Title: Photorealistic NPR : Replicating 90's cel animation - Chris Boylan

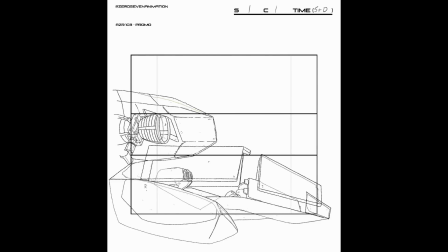This is where I rotoscope over the CG using those greased pencil landmarks that I pre-planned out You can see here now that the shadow lines have been added and all of the layers are separated out and actually The character himself is interacting with the chair until he's not interacting with the chair and he becomes his own cell layer
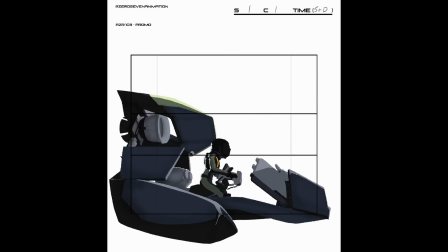After this we do the color fills you can see here that there is a slight airbrush effect on the static elements of the of the mech i found that the old school
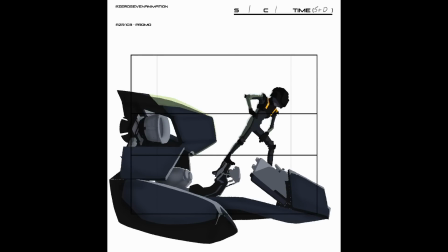anime used to do this a lot especially in like sci-fi where they would have a really really nice drawing of a mech that they didn't want to necessarily
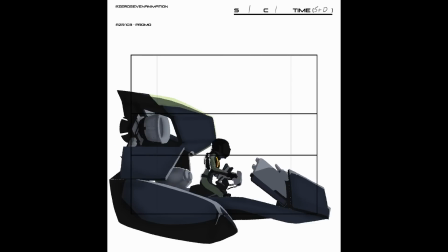animate so they would airbrush it and then kind of just slide the cell across the frame it would do a really nice detail pass
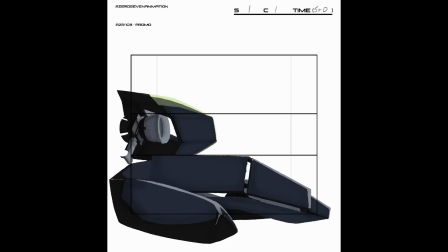and highlight pass and everything and so i wanted to get this in my work, but I knew that the canopy still needed to feel integrated into all the other elements. So I actually hand painted the airbrush effect on the canopy and I feel like it gives it a really lively feeling and a really nice effect there.
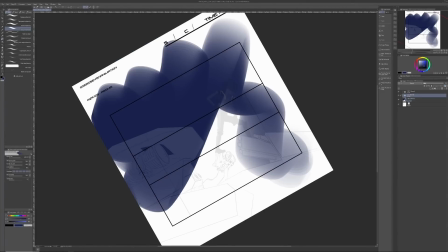So because this is a method workflow, I decided to paint the background by hand.
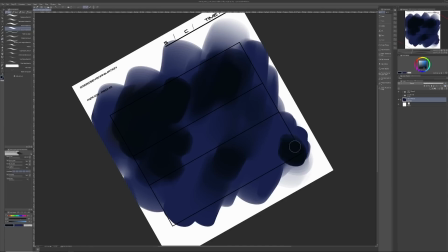This, you know, you could achieve a star field background in blender relatively easy uh voronoi texture um with
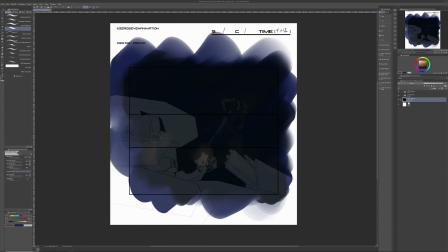a clip on a world essentially would do the same thing but i really wanted to control the details here so you can see this takes place in an asteroid field so there's some clouds there's some dust coming up underneath some ice crystals that i'm painting in here and i wanted to control the overall layout and composition of the image right i wanted to
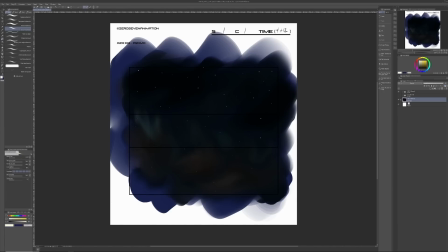make sure that the image felt balanced and i i feel like you that's not something that you can as easily create with uh procedurals here so just painting in stars and ice crystals so from here we move on to the compositing
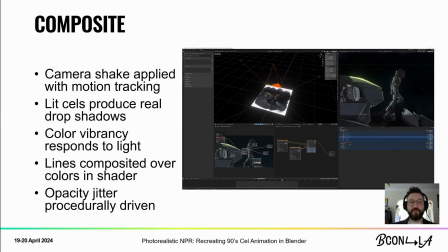of the uh the whole thing so we put this all together um the camera shake is applied with motion tracking so essentially what i did was um using blender's motion tracking feature i actually sampled the
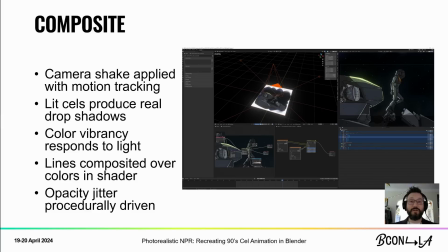camera shake from old school anime and rebuilt the camera so i have real camera shake from old school anime in the scene here the lit cells obviously produce real drop shadows i'm shooting them from both sides here
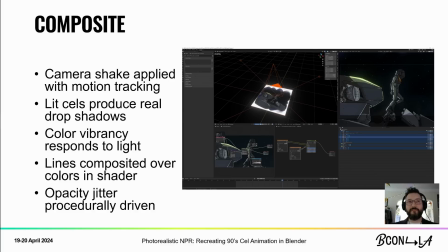and that creates a really really nice diffused shadow that's not too hard and it's a really nice effect as i mentioned before the color vibrancy responds to light this is something that really hit me when I started
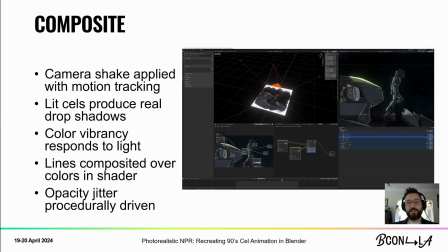actually shining lights down onto the cells because the lines are Xeroxed on top. They actually have their own shader built into the network, and if you've ever kind of like angled a cell, if you've ever handled a cell, you can see that when the light kind of dances across the plastic,
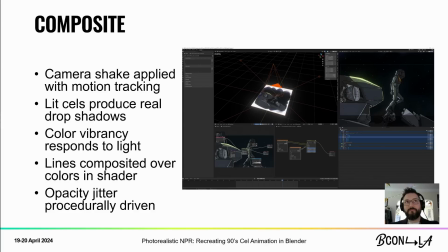it hits the lines in a different way, and it really stood out to me when I was handling a cell. So I wanted to make sure to emulate that effect in the actual shader itself. Finally, the opacity jitter is procedurally driven.
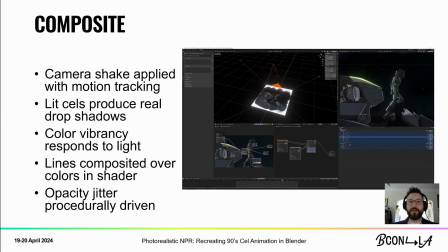I essentially just took Christophe Dedeen's Ghibli Rocks tutorial, repurposed that, created like a paint strokes, tied that to a null, and on the frames that actually move, I'm animating the null to jitter the paint strokes so that the opacity is constantly jittering just slightly,
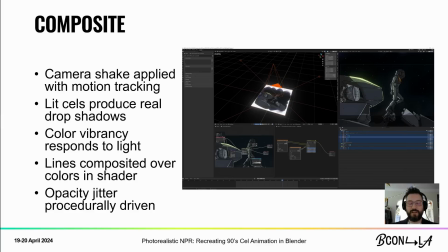ever so slightly, to create a liveliness in the actual animation. After that, I commissioned an excellent composer by the name of Cooper Maiden and rendered it out.
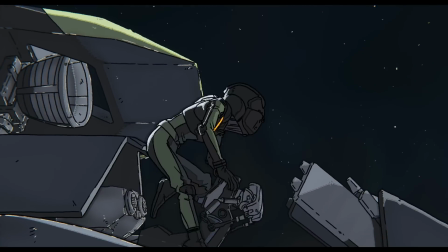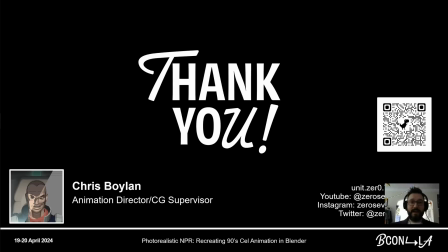And that's my talk.